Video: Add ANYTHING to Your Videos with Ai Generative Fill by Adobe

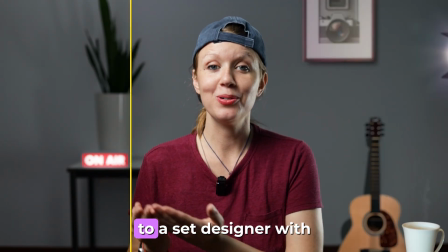(0:00)
In today's video, I'm going to show you how you can go from an editor to a set designer with the help of AI generative fill. If you're ready, let's jump on in. So will creating fake AI sets be a thing of the future for editors?
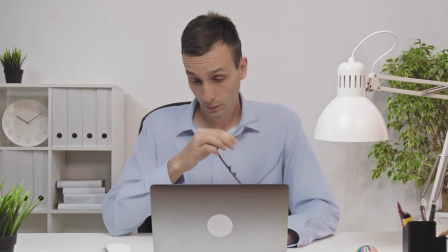(0:14)
Or is it just a fad right now? Will it be more time consuming to do than just creating practical sets for your videos?
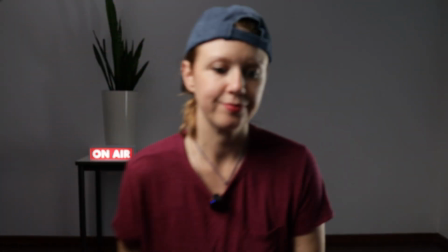(0:22)
To get to that answer, I tested it out myself. So to test it out, you'll see that I'm using a clip here in my timeline of me not in my normal set because I really wanted to see how much I could generate with AI to build a set from scratch.
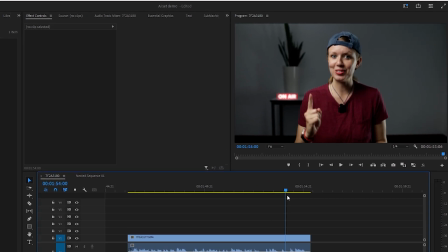(0:35)
To create a fake set we only need one frame from this video. So let's grab one where I cover the least amount of the background.
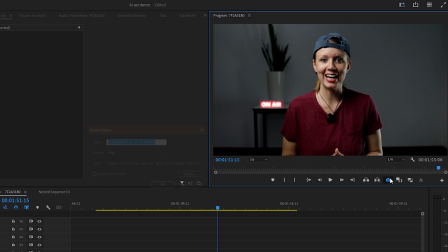(0:43)
This one is good. So let's press the camera icon in the program window to save this frame to a still image.
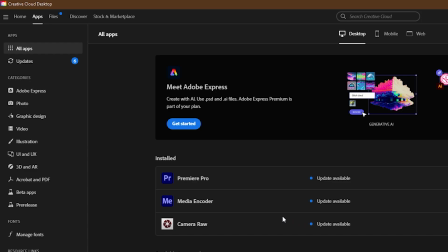(0:49)
So let's bring the photo into Photoshop. And it's important to note that currently generative fill only works in the Photoshop beta. And if you don't know what this is, you can check out this video that I made that goes into more detail after you finish this one.
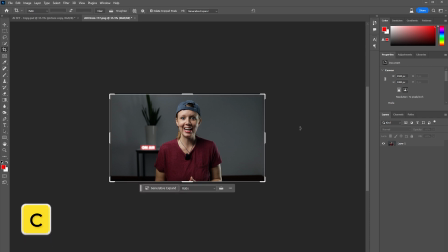(1:01)
Here in Photoshop, let's expand our canvas with the crop tool. Let's press C. Next, hold Option or Alt and drag out the corners.
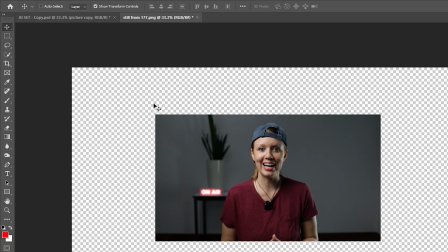(1:10)
With a bigger space here, we can now start extending our set. We can use the marquee tool to select parts we want AI to fill in.
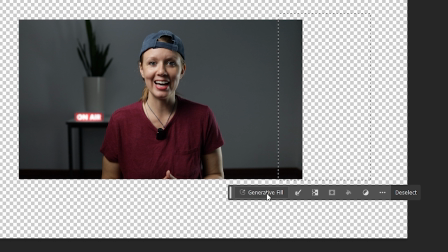(1:18)
Then click Generative Fill. And let's leave it blank for now and see the results.
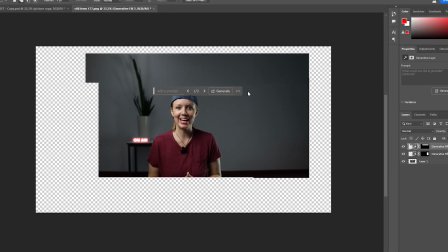(1:23)
Great. Now do it for all sides of the room and it's better to do this in chunks rather than trying to do the whole room at once or else you're gonna get results like this. So let's merge everything and now we can start doing some fun set design. If you like the video so far drop a robot emoji down in the comments so I know that you do. I got a few tips for you to get more realistic results. The first tip is lighting.
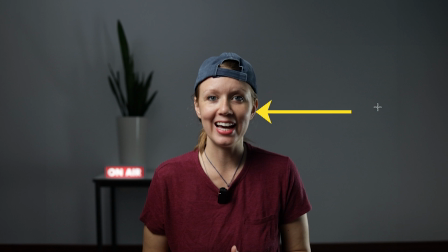(1:47)
So if we look at this image here you can see that there's some light hitting me on the face right here but where is it coming from when I film this I actually put the light off frame so the viewer couldn't see it but what if we want to add a light back
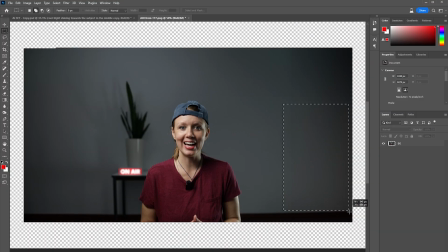(2:01)
into frame that looks a little bit more aesthetically pleasing so what we can do here is use the marquee tool again to select a blank spot on the right and let's add a studio lighting right back here the next tip is to be patient you will definitely need a few tries before you
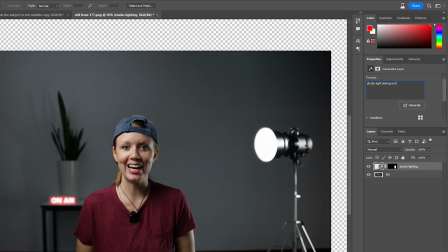(2:19)
get the results that you want. What's really great is every time that you regenerate, even with a new prompt,
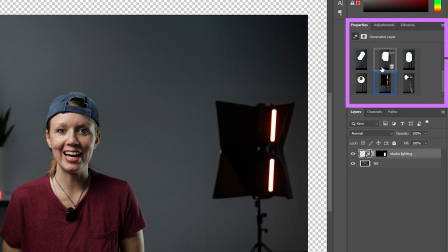(2:25)
Photoshop will save all the results up here in the properties panel so you can jump around between results to try them all out. And one thing that AI really struggles with is text and lettering. As you can see here from the Guile neon sign, I was obviously trying to write Gal, but if you see the results, it's pretty rough. Or maybe it's time to change the channel name. What's up? It's Premier Guile here. Absolutely terrible. So I've got all of the fake props generated in the background, but you can see some work needs to be done so it can better fit the scene, which leads me to my third tip,
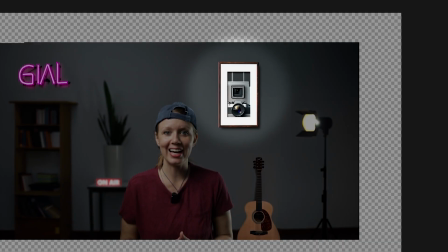(2:59)
which is blend your elements. For example, this picture stands out like a sore thumb, mainly because it's in focus while everything else is blurry.
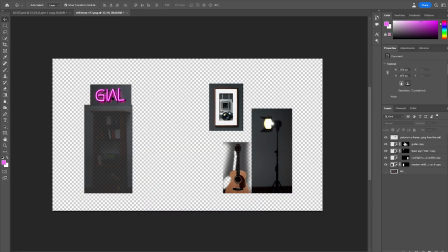(3:07)
And also the lighting is just wrong. If you look at just this layer, the AI also generated the background.
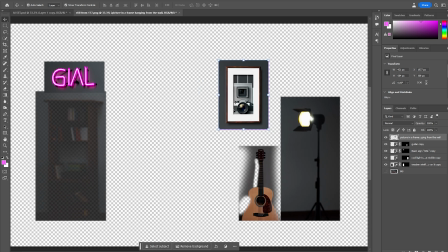(3:15)
So before we can mess with this picture, we have to separate it from the background.
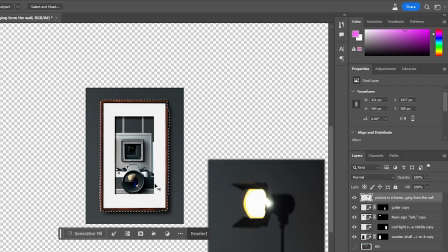(3:20)
I'll grab the quick selection tool and mask out the picture and press command or control J to get a separated layer of just the picture.
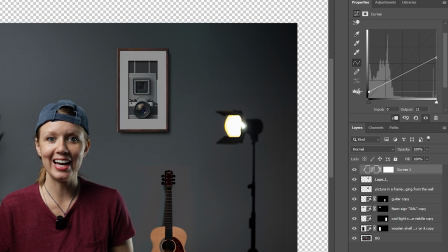(3:29)
Now we can use curves to bring down the highlights and bring up the shadows so it fits my scene better. And we're not done yet. Don't forget the first tip.